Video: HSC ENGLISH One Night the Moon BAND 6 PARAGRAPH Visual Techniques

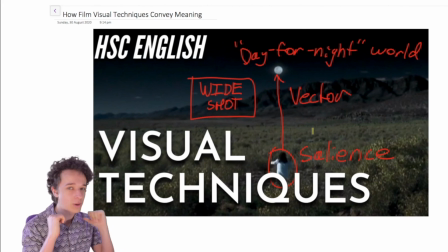0:00 What up nerds, my name's Ryan, I did my HSC in 2019 and in this video I'm going to guide you through an essay paragraph that I wrote on how film visual techniques convey meaning in the film One Night the Moon.
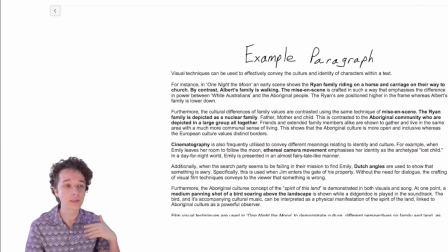0:11 Firstly, I'll analyze a series of quotes and scenes, then show how they're used in an example paragraph that I actually used in my HSC.
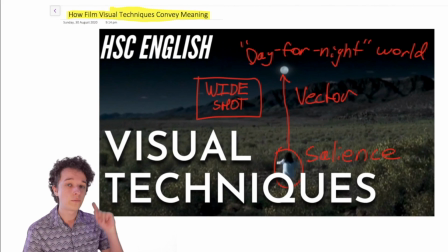0:19 Click the link in the top right to see the full playlist for One Night the Moon. Firstly, we have the traveling to church scene, so let's take a look at that.
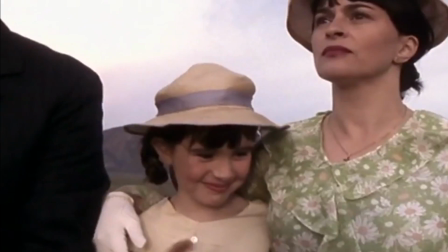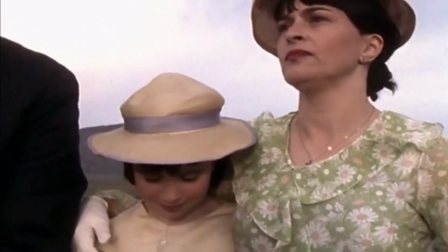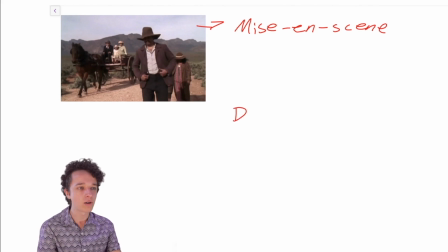0:36 So in this scene, mise-en-scene is used to show a difference in power between the two families, a difference in social status, a difference in rights under the law. And that's conveyed by the Aboriginal family walking on the land and the European family using a horse and carriage,
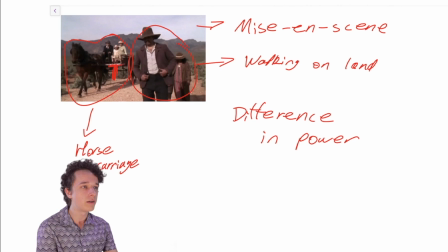0:51 as well as the fact that the Europeans are literally above the land in terms of they are physically above the land.
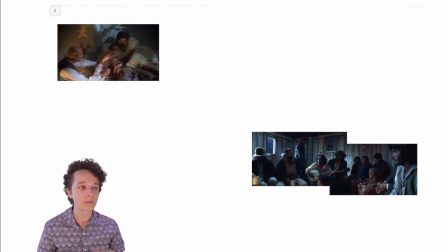0:58 In this next scene, we see a distinction between the two families. I'll just show the clips briefly because I have actually done this in a different video.
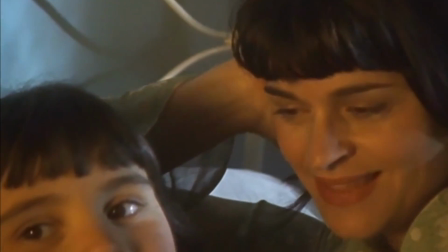1:05 The night sky, one night the moon came choo-chooing
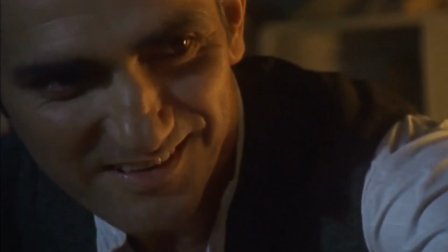1:11 by, called all the sleepers to come for a ride.
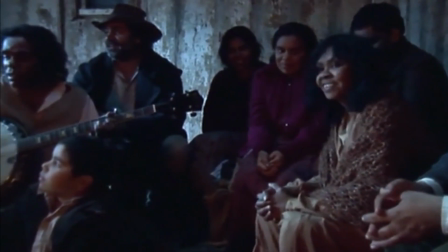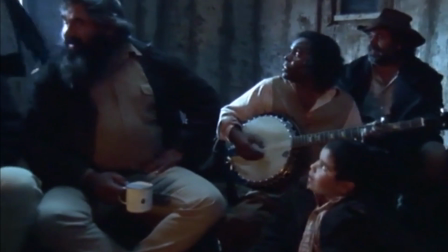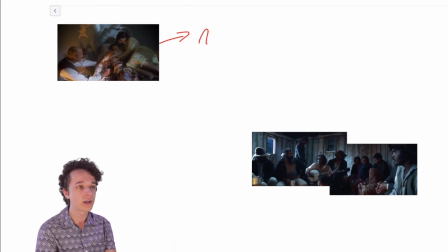1:26 The European family is shown as nuclear. So they are a nuclear family, nuclear being father, mother, child. And it shows the European concept of family being quite closed off and distinct and defined.
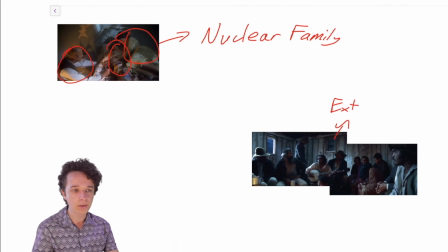1:38 Whereas the Aboriginal family here is more of an extended family. And it shows that the Aboriginal values around family is more open and inclusive.
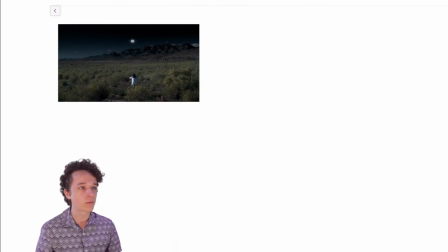1:46 In the next scene, we see Emily following the moon. Let's take a look at this scene.
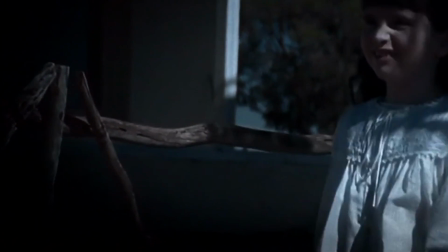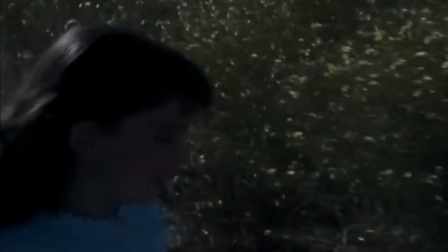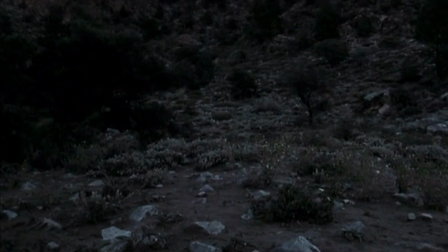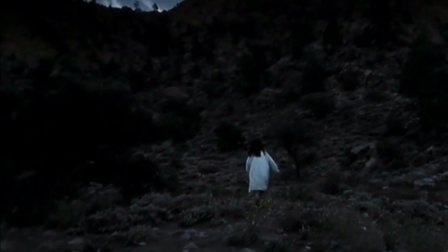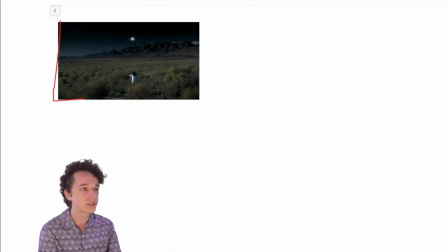2:16 So the first thing you might notice is this looks a little strange for nighttime. Why is that? Because it's shot as a day for night. It's shot in a day for night world. And that's basically a film technique in which you actually shoot the film during the day,
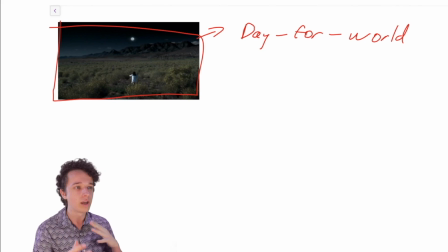2:32 but you manipulate it in terms of the color grading and a bunch of other things to make it look as if it's been filmed in the night. Like they would have likely added this moon. I wouldn't be surprised if the entire skyline was added afterwards. I'm not sure what technology they had then, but basically you can tell that it's not filmed during the night because you can see all the detail on the grass.
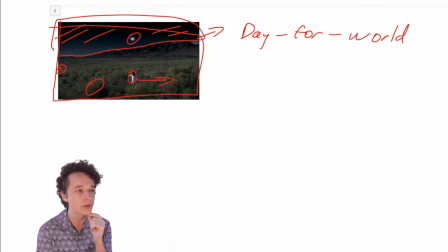2:49 You can see the light is actually on the left side of Emily and the shadows are going this way, despite the fact that the main light source in the actual scene is the moon that's in front of them. So you would expect her entire back to be dark. It's usually done when there's not a high enough budget to have specialized cameras to film during the night.
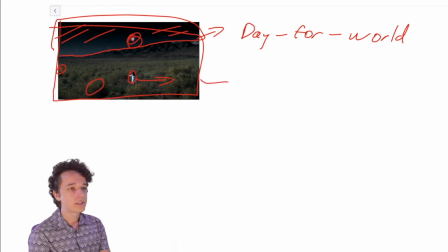3:05 It's a lot cheaper to actually film during the day and present it as if it is the night. And similar to the lullaby scene, we have this kind of ethereal camera movement,
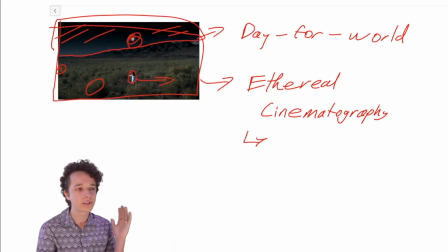3:13 this ethereal cinematography, which has this very fairy tale-like connotation. So it's very fairy tale-like, and it presents Emily in this trope, in this like kind of archetypal idea of a lost child, so of the lost child.
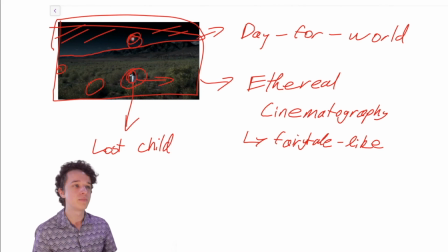3:28 That's I like to call it like an identity that is being conveyed through the film visual techniques.
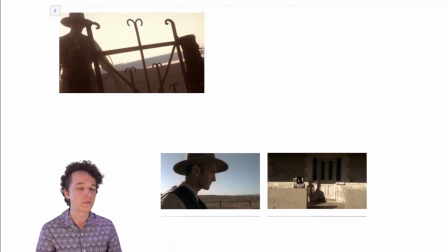3:33 In the next scene, we see some really superb use of Dutch angles, vectors, and body language. So watch carefully and have a look out for those three techniques. So let's take a look at the scene now.